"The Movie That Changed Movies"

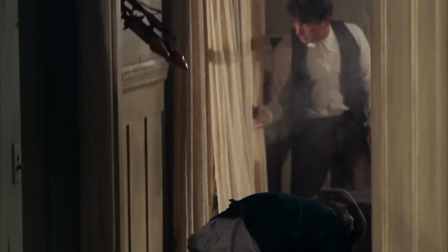This brand new realism enhanced the comedy as much as it enhanced the violence.
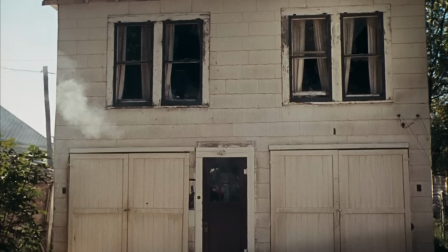In one shootout, the realistic and brutal violence makes a gang member's frantic screaming that much more hilarious.
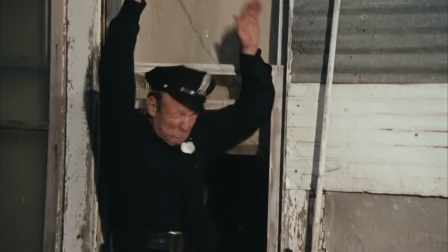Before Bonnie and Clyde, movies always told their story straight.
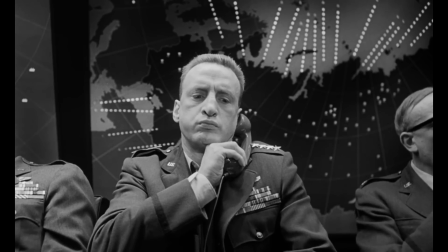Dark comedies like Dr. Strangelove had been coming out for years before Bonnie and Clyde, but their satirical tone remained consistent from beginning to end.
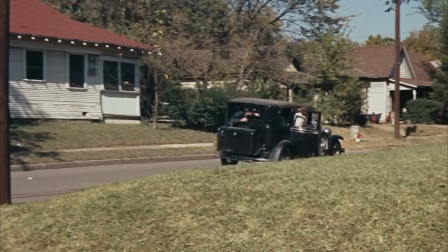The juxtapositioning in Bonnie and Clyde opened the door for filmmakers to play with audience expectations towards tone and violence.
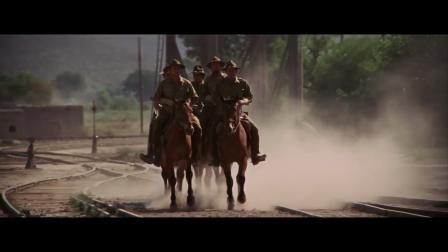By 1969, we were already seeing the effects.
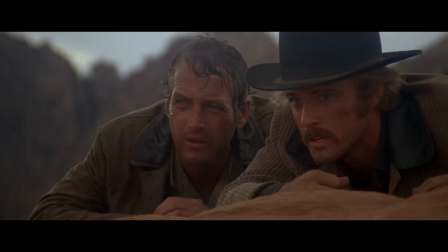The extreme violence in The Wild Bunch and the intense irony of Butch Cassidy and the Sundance Kid owe a lot to Bonnie and Clyde.
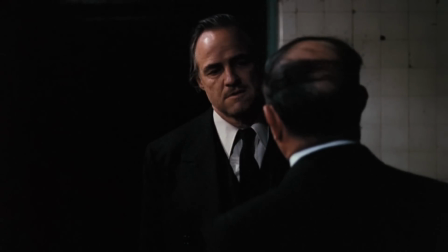And by the 70s, it was in full swing.
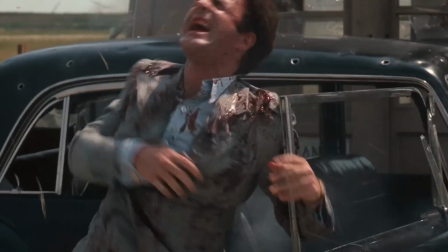Francis Coppola himself copied the brutal realism in Bonnie and Clyde for The Godfather by also using squibs and making the violence feel raw and intense.
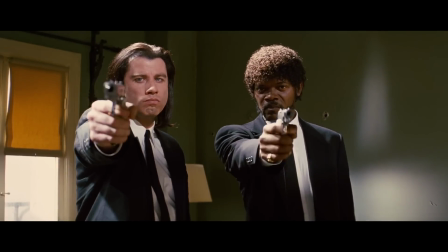And any modern movie that plays with emotional expectations owes itself to the revolutionary screenplay of Bonnie and Clyde.
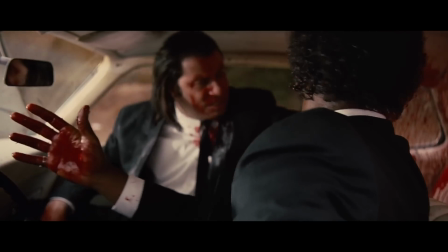When Marvin gets shot in the face in Pulp Fiction, it feels just like the banker getting shot in the face. funny and horrible at the same time,
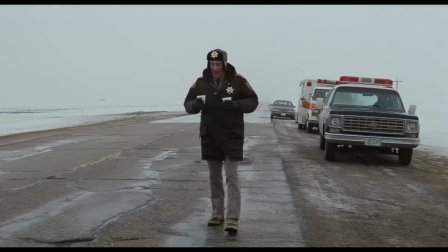and the juxtaposition of Midwestern niceties and gruesome murder in Fargo feels just like a gang member flailing helplessly in the middle of a shootout.
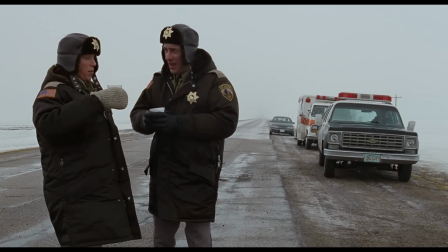So what's the deal now? Gary says triple homicide? Yeah, looks pretty bad.
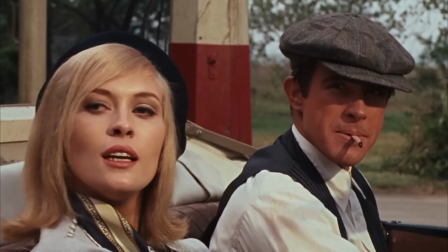So the next time you watch a contemporary American film with drastic shifts in tone, bold editing, or audience-challenging storylines, don't forget which couple started it all.
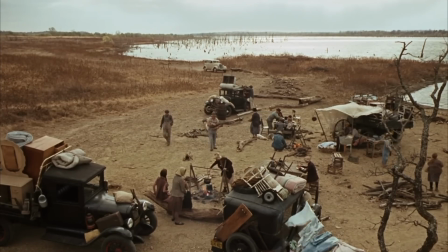We robbed banks.
While Bonnie and Clyde did poke fun at depression-era rural America, it also highlights the desperation people felt during that time.
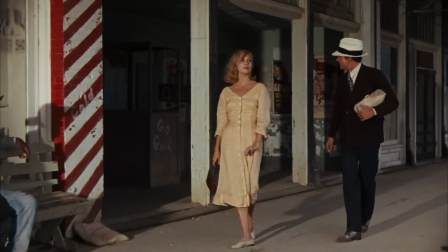It's partially why Bonnie is willing to join Clyde. She has few other economic prospects as a waitress.
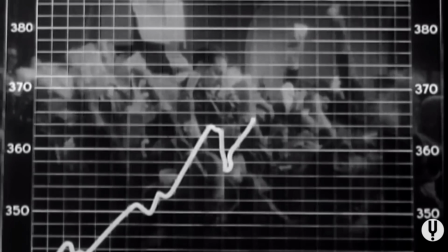And if you want to learn more about this tumultuous time in history, I'd recommend watching the two-part documentary 1929.
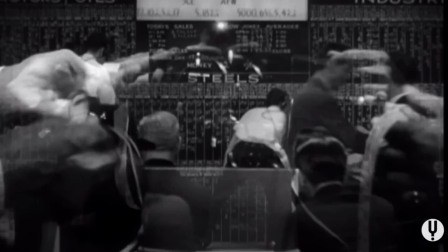It's a riveting history of the stock market crash and the Great Depression, and it's only available on CuriosityStream.
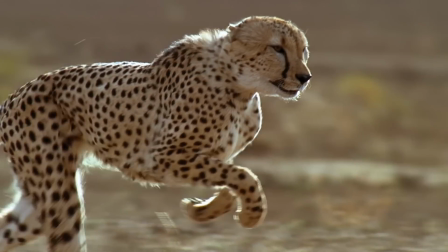CuriosityStream's newly expanded library has thousands of titles that will send you down the rabbit hole on topics like art, science, and history.
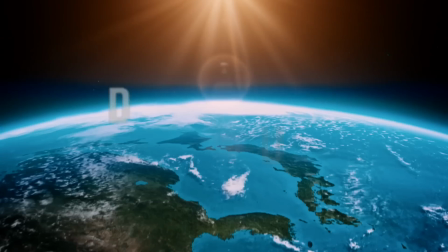And because they know that these are rapidly changing times, CuriosityStream is offering a 40% discount off annual plans right now.
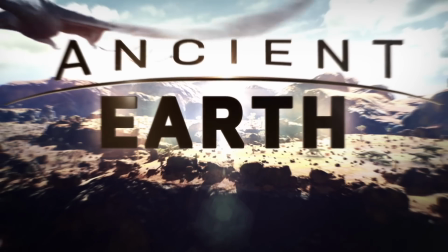What better way to spend your quarantine days than to expand your mind? And there's more, too.
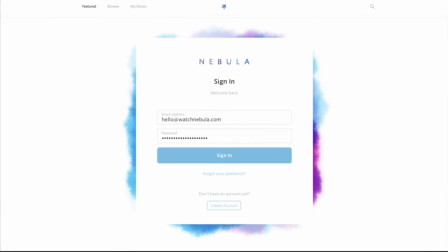CuriosityStream has partnered with Nebula, the creator-owned streaming service that I actually helped build, along with a bunch of other creators you know and love.
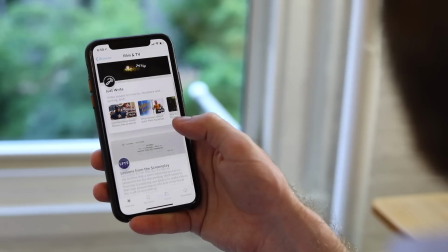There, we're posting all of our content ad-free, as well as creating Nebula Originals, like the ongoing series Working Titles.
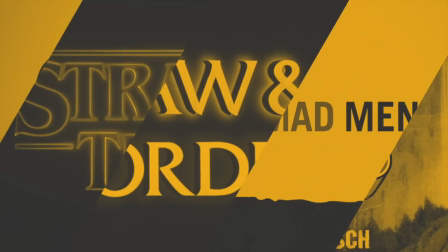It's a series analyzing TV title sequences, with episodes by Patrick H. Willems, Just Right,
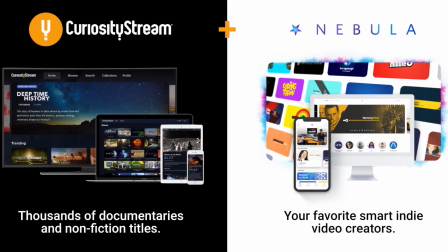and Yours Truly. and Nebula subscriptions are automatically included with an annual subscription to CuriosityStream.
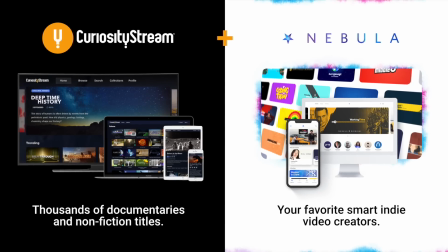We hope this makes it easier to hashtag stay at home. So if you want to try both CuriosityStream and Nebula free for 30 days,
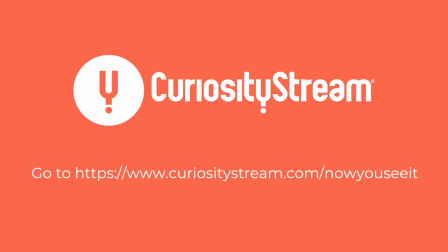go to curiositystream.com slash nowyouseeit and enter the promo code nowyouseeit when prompted during the signup process.
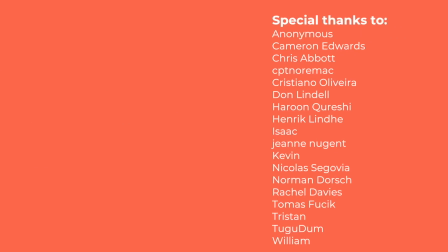Thanks to CuriosityStream for sponsoring and thanks to you, our patrons, for your support. If you want to support our work directly, join our Patreon for exclusive benefits.
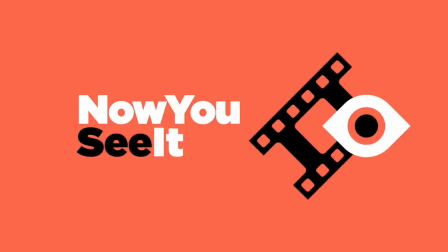Thanks for watching.